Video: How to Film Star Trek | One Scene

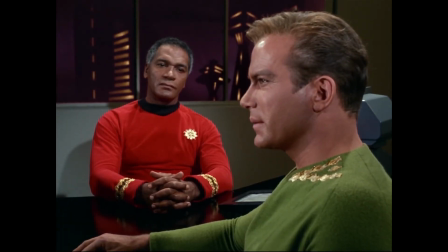247s
And it all comes down to the convictions of these characters, their deepest beliefs.
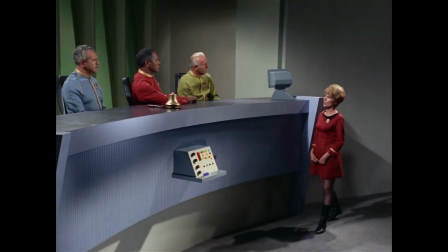252s
Stone is not completely convinced that Kirk is guilty, but he's pretty sure.
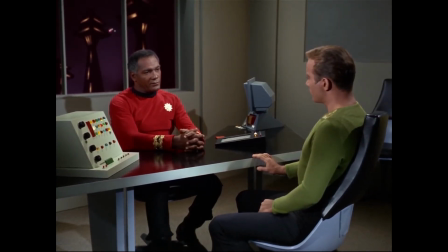257s
And yet, he doesn't want to see Kirk court-martialed. For one, because he doesn't want the name of the service tarnished, and 2,
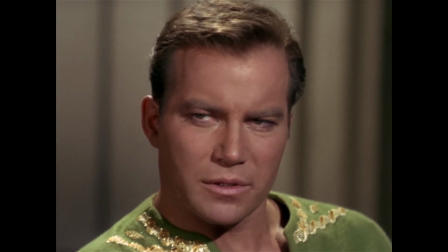264s
because he respects Kirk and sympathizes with the weight of responsibility he bears as a captain.
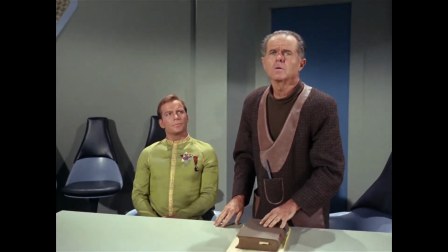269s
And it makes sense to Stone that someone as highly decorated as Kirk might be in denial of such a mistake,
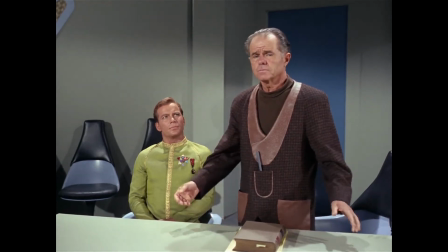276s
or afraid that it'll cost him his hard-earned position. And here's the kicker.
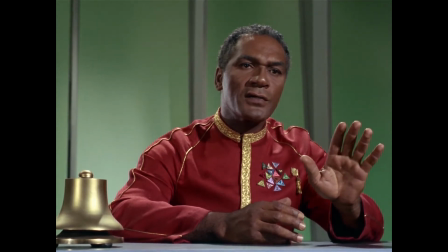281s
Stone is trying to do Kirk a favor. He's trying to do a nice thing because he respects Kirk.
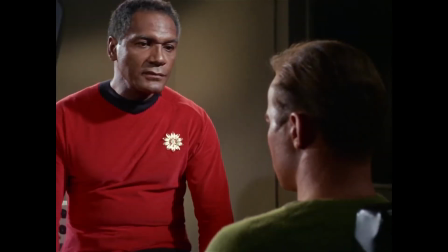287s
He's not the villain here. He is an ally who simply doesn't know Kirk well enough to know he's telling the truth, like Spock and McCoy do.
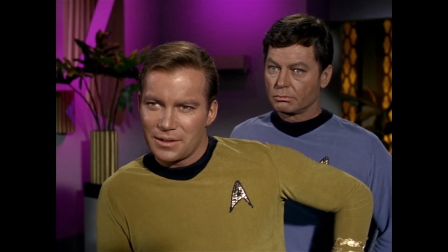295s
But from Kirk's perspective, Stone isn't doing him any kindness. Accepting the ground assignment would be a total loss because he hasn't done what he's been accused of.
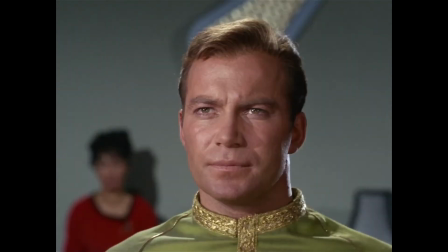304s
So the only option is to fight for his innocence in court. And because it's his integrity and honesty that are being brought into question,
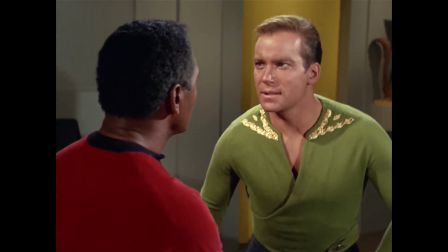312s
it makes sense that Kirk would be insulted and infuriated at Stone's attempt to sweep things under the rug and lie on the report,
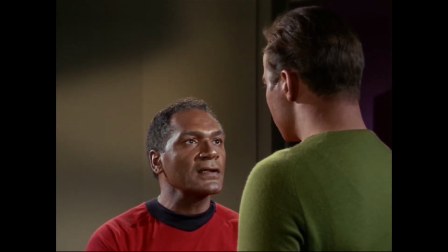321s
essentially committing the very perjury that Kirk is being accused of.
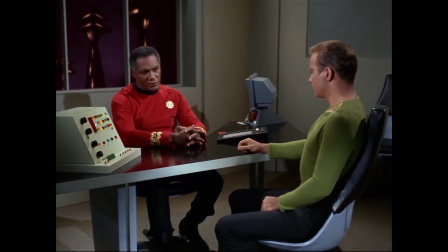325s
So like I said, there's a lot of conflict here, because the core beliefs of the characters and their subsequent intentions change depending on the angle you look at them from.
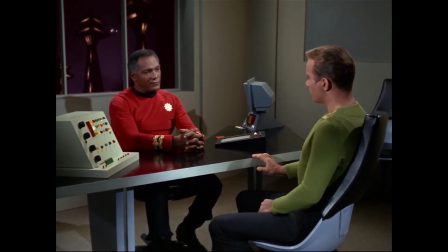333s
And I don't think there's some formula to creating this type of conflict.
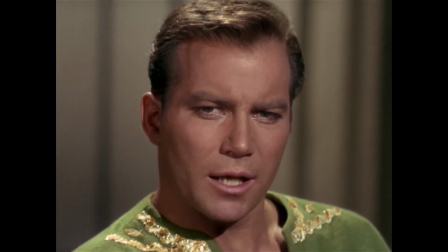337s
I think it's more about knowing your characters, being savvy to their deepest beliefs and desires, and then just letting it play out on the paper.
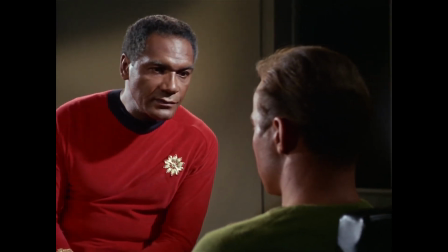345s
And part of it is intuition as well. Imagine if this scene had less conflict.
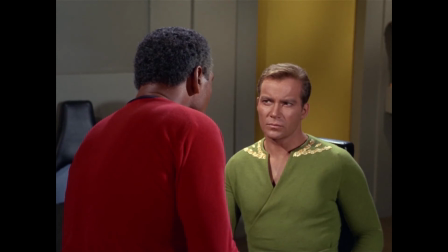350s
If Stone said, "Kirk, I think you're guilty. I'm not gonna sweep this under the rug. You're going to trial."
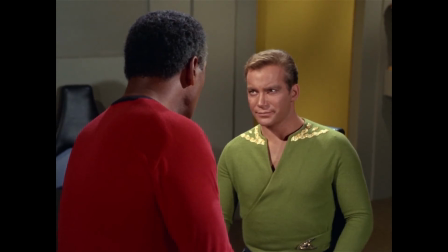355s
What's Kirk gonna say, right? Other than, "Yep, that was the plan." So not a lot going on for that scene.
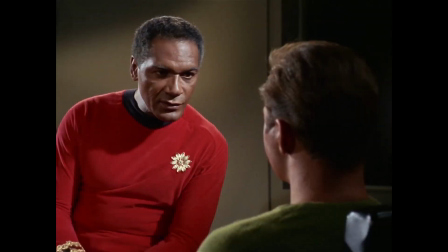361s
But intuitively, we might think, okay, what if Stone doesn't want Kirk to go to trial?
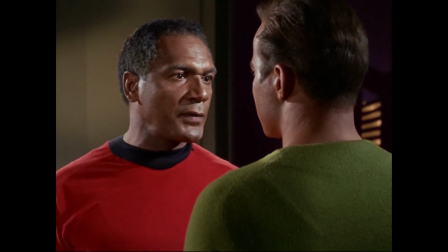366s
And there, we have more conflict, and the clever moment of irony in Stone's intentions might just arise naturally. And that's the scene. It's simple, and yet it's also really clever, and ultimately stands out because this quote is so awesome.
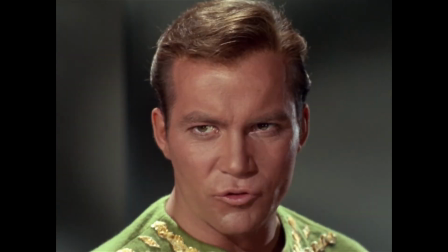381s Then you draw a general court. Draw it. I demand it. And right now, Commodore Stone, right now.